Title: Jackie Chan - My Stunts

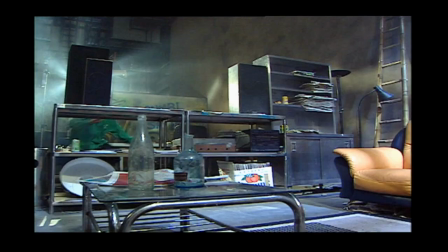[83:59]
Given the complexity of the scene, the unpredictable must be expected.
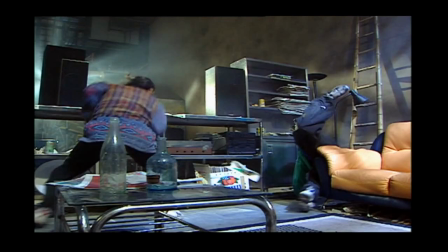[84:08]
Here, the stuntman vaults over well, but when he lands, he waits too long. The other stuntman runs into view, but then he really gets kicked.
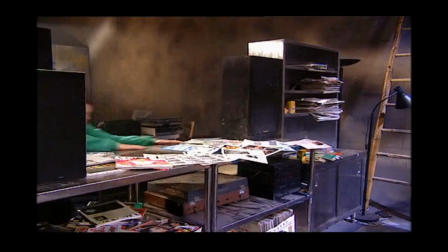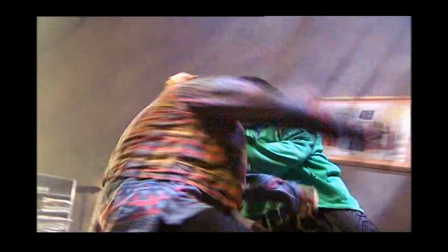[84:21]
This is the good take. You can really feel the timing between them. The two stuntmen have the rhythm right, and they execute each technique to the full.
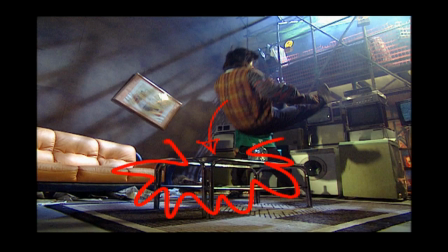[84:28]
The last kick looks like it really connects. The basic requirement of this shot is that the stuntman crash down through the table, through the glass, and onto the floor.
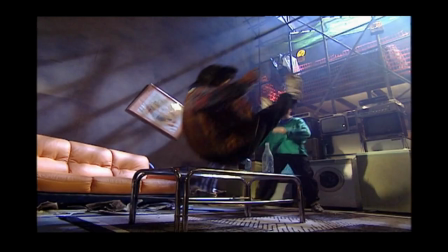[84:37]
In this outtake, we can tell that it's still going to hurt when he lands, but the table breaks too easily.
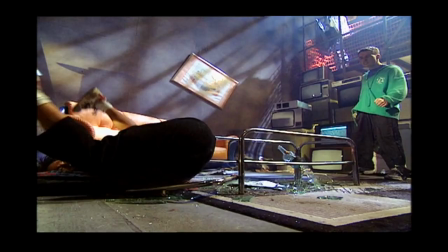[84:42]
This means that the audience won't feel the impact of the stuntman dropping through it, so the stunt doesn't really sell.
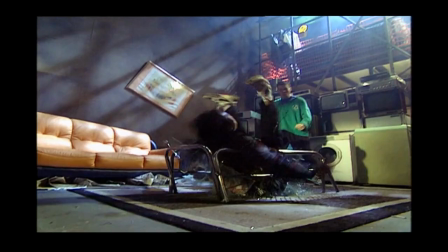[84:48]
This is the good take. He gets some good height on his jump back. He drops down in just the right place.
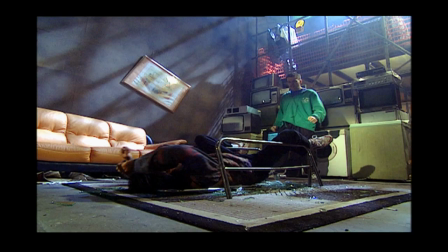[84:54]
The table shatters and everyone feels the pain, both the stuntman and the audience.
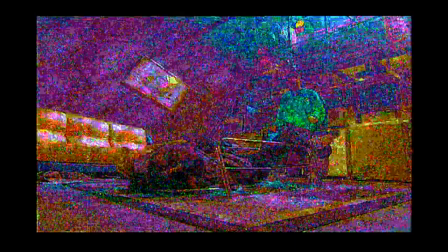[84:59]
This defines the Jackie Chan style.
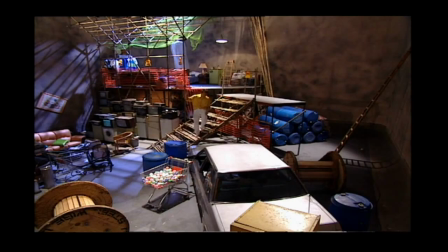[85:05]
Now you see how I'm used to set. You don't need some special things and special effects. Just use your imagination. Use everything around you. Whatever you see, then can be doing the comedy and fighting things. And what you see today is Jackie Chan style. One day I hope can see your style, okay?
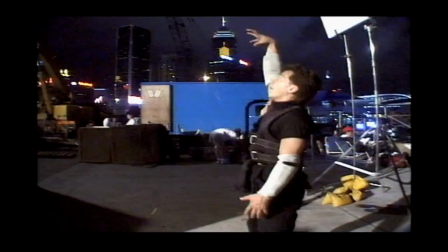[85:31]
In Rush Hour, Jackie plays a tough cop. This introductory scene sees him take down a gang of smugglers.
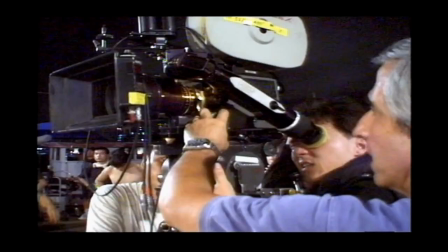[85:36]
It's the kind of sequence that usually needs a week to shoot, but Jackie, under pressure to finish the movie on time, only has enough budget for one night's filming. Everything has to move fast.
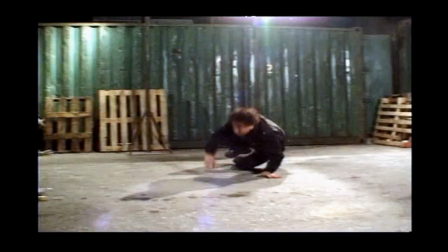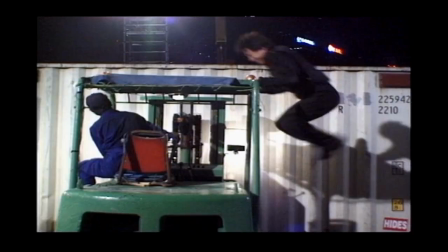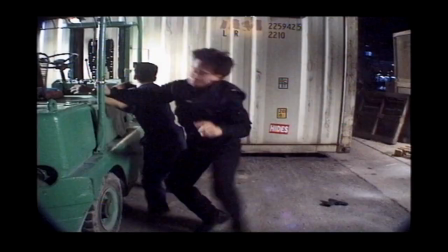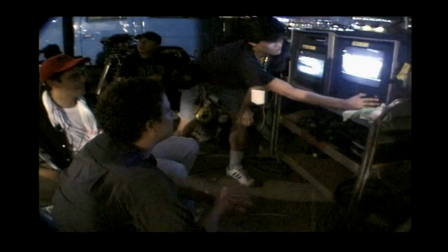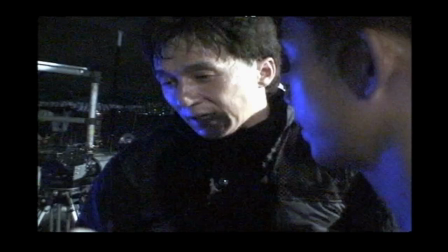[86:25]
Yeah. Okay. You want one more? Yep.
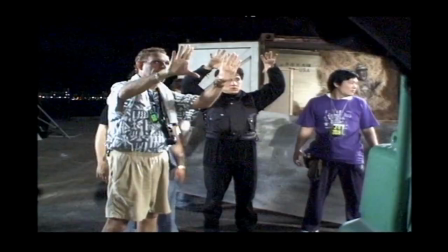[86:28]
Either you see I lock the handcuff, turn around, pick up the gun, hit cut, use this shot.
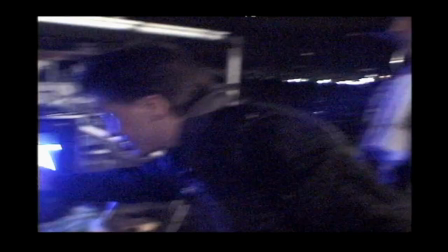[86:34]
Okay. And later on just I handcuff, turn around, down cut, then use this shot.
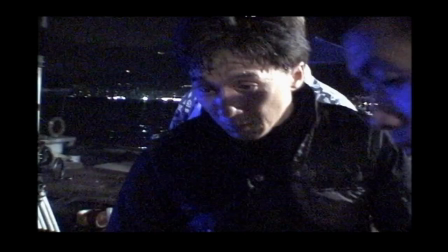[86:40]
Right. See, it's all good teeth. See? Good. Good. You want to do one more?
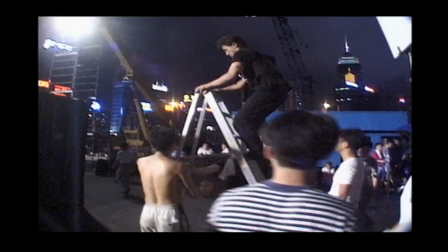[86:44]
Yes. More clean? Well, okay. This one. Go again. Hey,
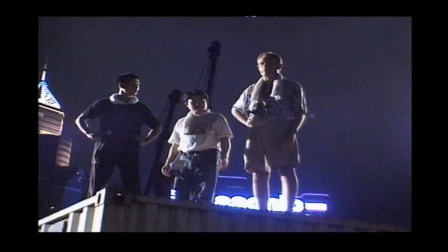[86:51]
as soon as I do the kick cut, here, boom, turn around,
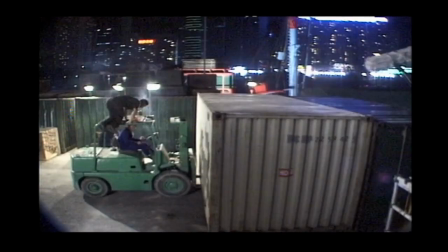[86:57]
run, jump, cut.
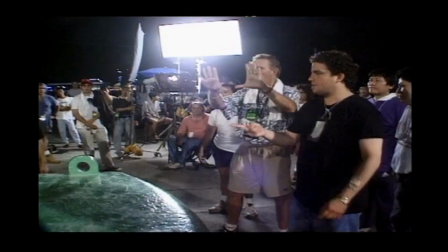[87:02]
Next shot will be here, pang, shot, pang, and this guy, pang, pang, pang, pang, boom, tie shot, pang,
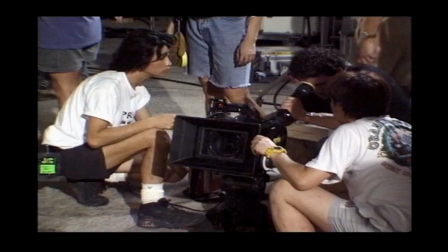[87:10]
this guy, roll over, look, pick up the gun, boom, good.
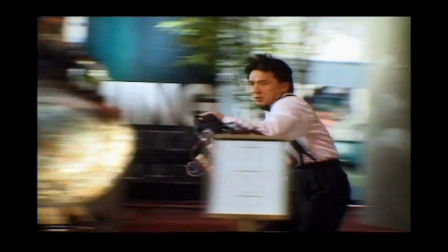[87:21] Action!
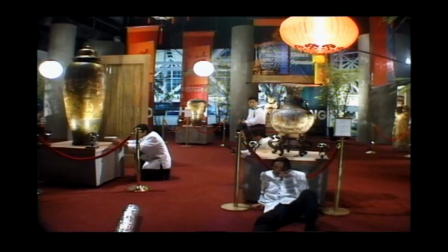[87:26]
The next night, the production rushes across to the studio mock-up of an American museum.
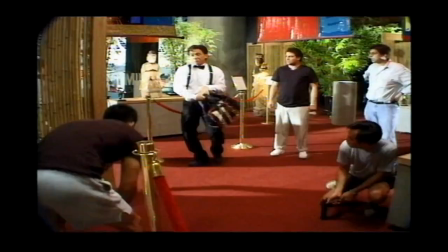[87:31]
Jackie's character tries to protect some Chinese artifacts from armed raiders, despite the fact that he doesn't have a gun.
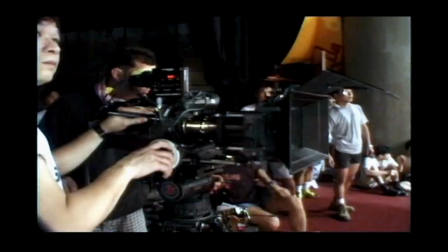[87:37]
He has to find ways to make the confrontation convincing.
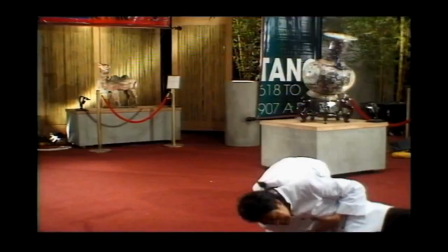[87:45]
Jackie's hand-to-hand combat is interrupted by his efforts to keep the treasure safe. This approach is called character through action.
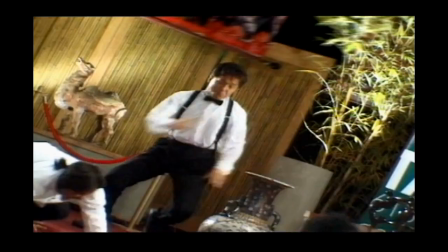[87:53]
The audience learns something about the personality of Jackie's character. He is a man with a serious respect for tradition.
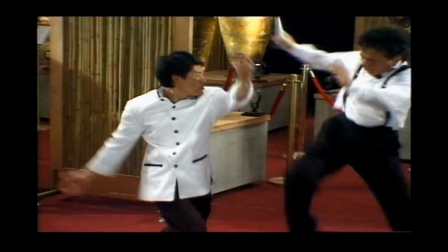[88:00]
This enhances the audience's emotional involvement in the scene as they begin to care about both him and the antiques he's trying to protect.